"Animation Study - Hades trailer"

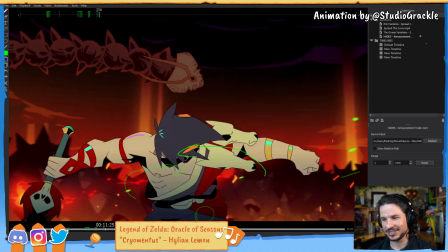(16:25)
It's just so cool.
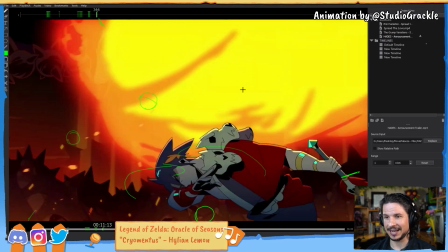(16:28)
The choreography for this is just fantastic, and how you can feel that giant monster
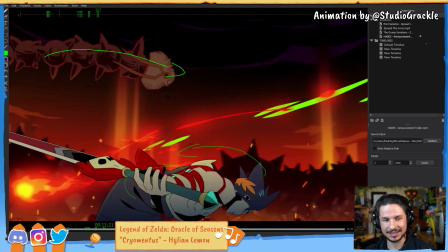(16:35)
going across the back. It's just so cool.
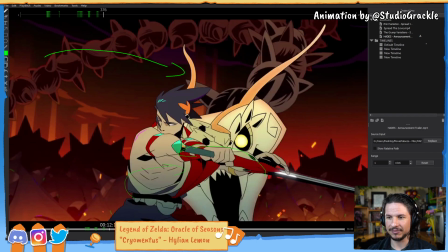(16:44)
And then we get this. I love this hit. So he's not swinging at it.
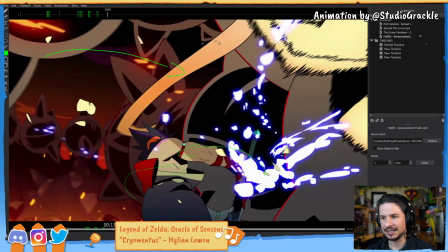(16:48)
He's just bouncing his sword against it and then stabbing the next one in the face.
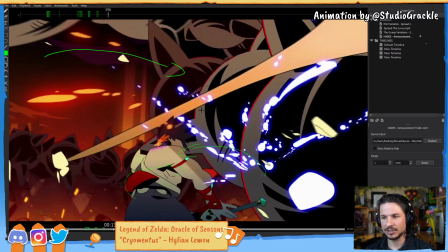(16:55)
So he bounces his sword and then stabs and then swings. So this is a brilliant moment where they could have done 3 swings.
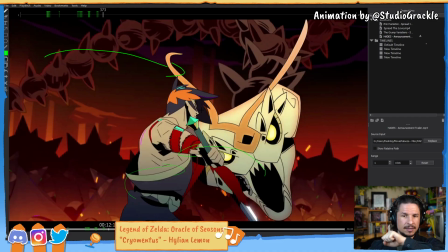(17:03)
Just swing, swing, swing. Instead they have him butting up the pommel of the sword into one, then taking that, stabbing the other one, before using that to swing into the third.
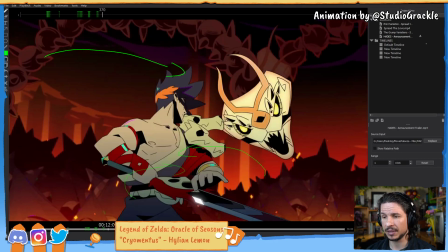(17:16)
3 different actions, but done very quickly. And if we kind of break this down,
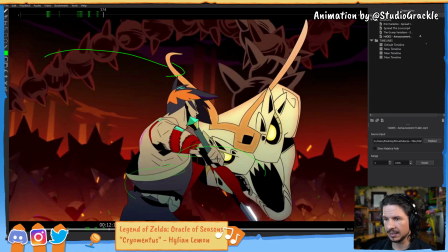(17:23)
watch how they're really pushing that spacing, and specifically pushing the lead of the action.
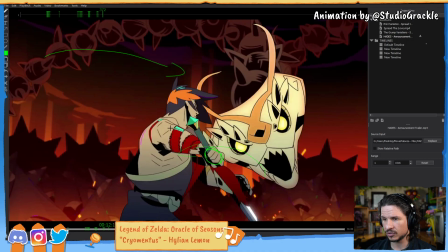(17:30)
So the hand comes through here, and then we'll let's track the shoulder.
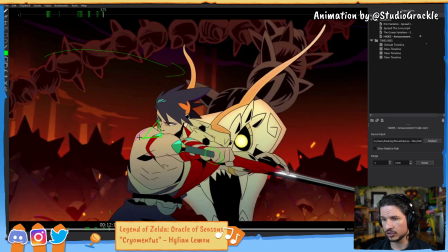(17:37)
And I'm going to do that with a triangle here. So the shoulder starts to come through, and the hand counters that.
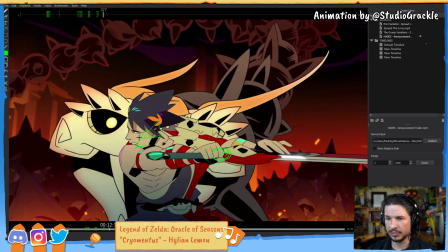(17:45)
The hand's still going screen right. Now, as he pulls through, look at the shoulder leading that action.
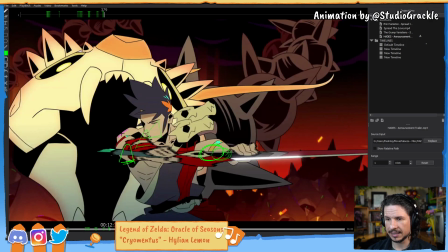(17:51)
Hands dragging. He comes through, shoulder stops moving. Now the hand comes through. So the shoulder led the action, the shoulder and the body, even the head.
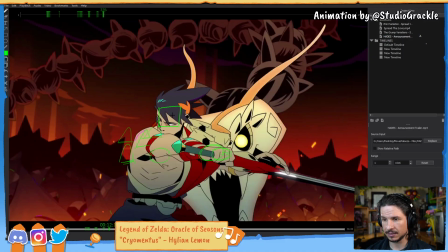(18:03)
Look at how far the head is moving. If we kind of track that with a square here.
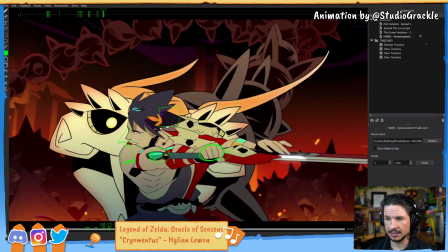(18:08)
Look at that.
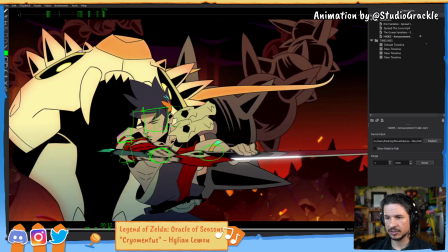(18:13)
Really fast, and it bounces off. So the head's bouncing, the shoulders easing in, the hands speeding up. There's this beautiful contrast in actions. My poor camera. No, I might have to call it right after this, or else my camera might actually burn out. I don't want that.
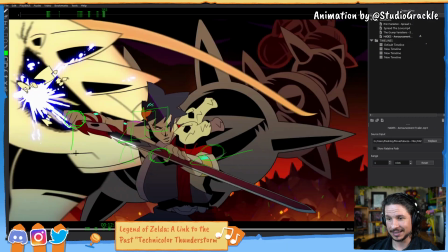(18:33)
And then look at that spacing right there of that hand. Just slams into this thing. And like we were talking about before, with contacts, with the cat shot, and how the orc, the little heart touches his nose and then he reacts out of it.
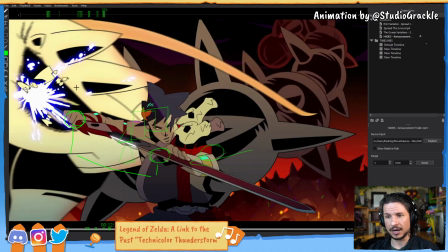(18:52)
They don't show that sharp contact. This they definitely do.
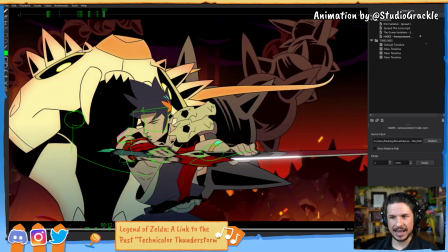(18:57)
The snake thing is headed in this direction, and on the impact,
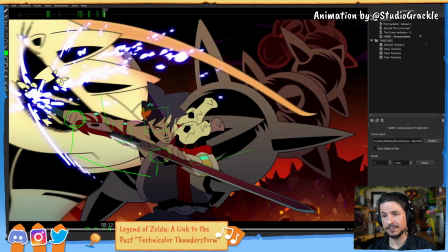(19:02)
the whole thing has been knocked over in one frame. That really shows the power of this contact.
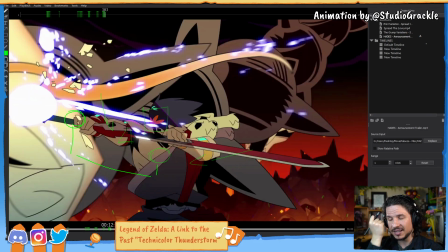(19:11)
They are not showing the moment of contact. They are skipping right past and showing the aftermath of the contact. So slams in there. So big spacing. Ease, hit, ease as it bounces off.
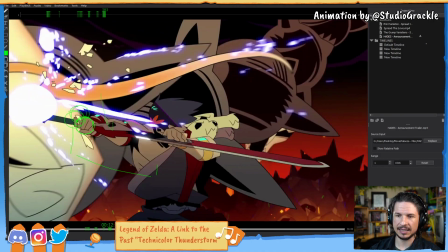(19:31)
Well, actually, no, this wouldn't be the ease. This is the overshoot. So this is the overshoot.
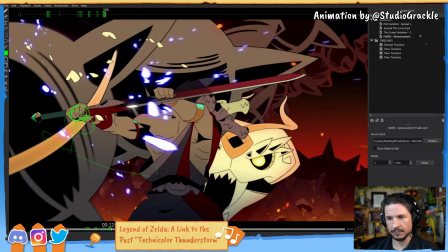(19:37)
It settles in, anticipation, and then he starts to come through.
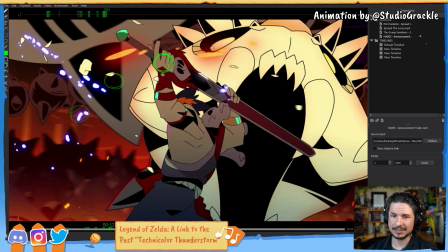(19:43)
I love how he's holding the blade there. As much as this might seem odd, people did fight like this quite often by holding the blade. Normally they'd have gloves on. You wouldn't want to do this barehanded, but people would often fight with their hands on the blades.
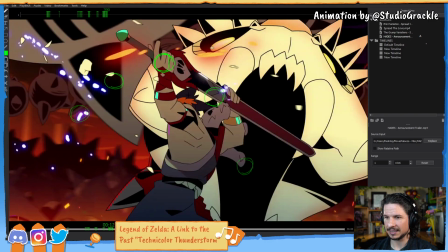(20:01)
And then, look at that. Look at that spacing. And once again, the head leads the action here.
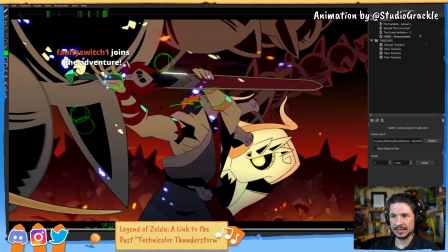(20:08)
The head is moving forward before the hand. Get this beautiful stab motion.
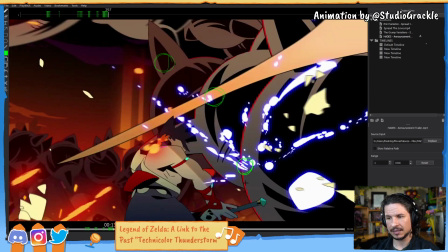(20:16)
And that stab leads into the next motion and creates the anticipation for the swing here.
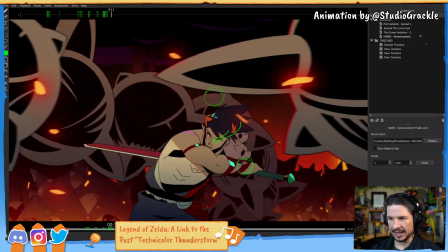(20:26)
Which once again leads with the head first. You can see how his head is really leading.
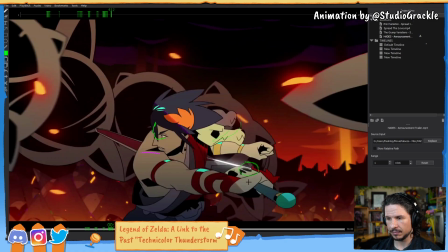(20:32)
That arm barely moves.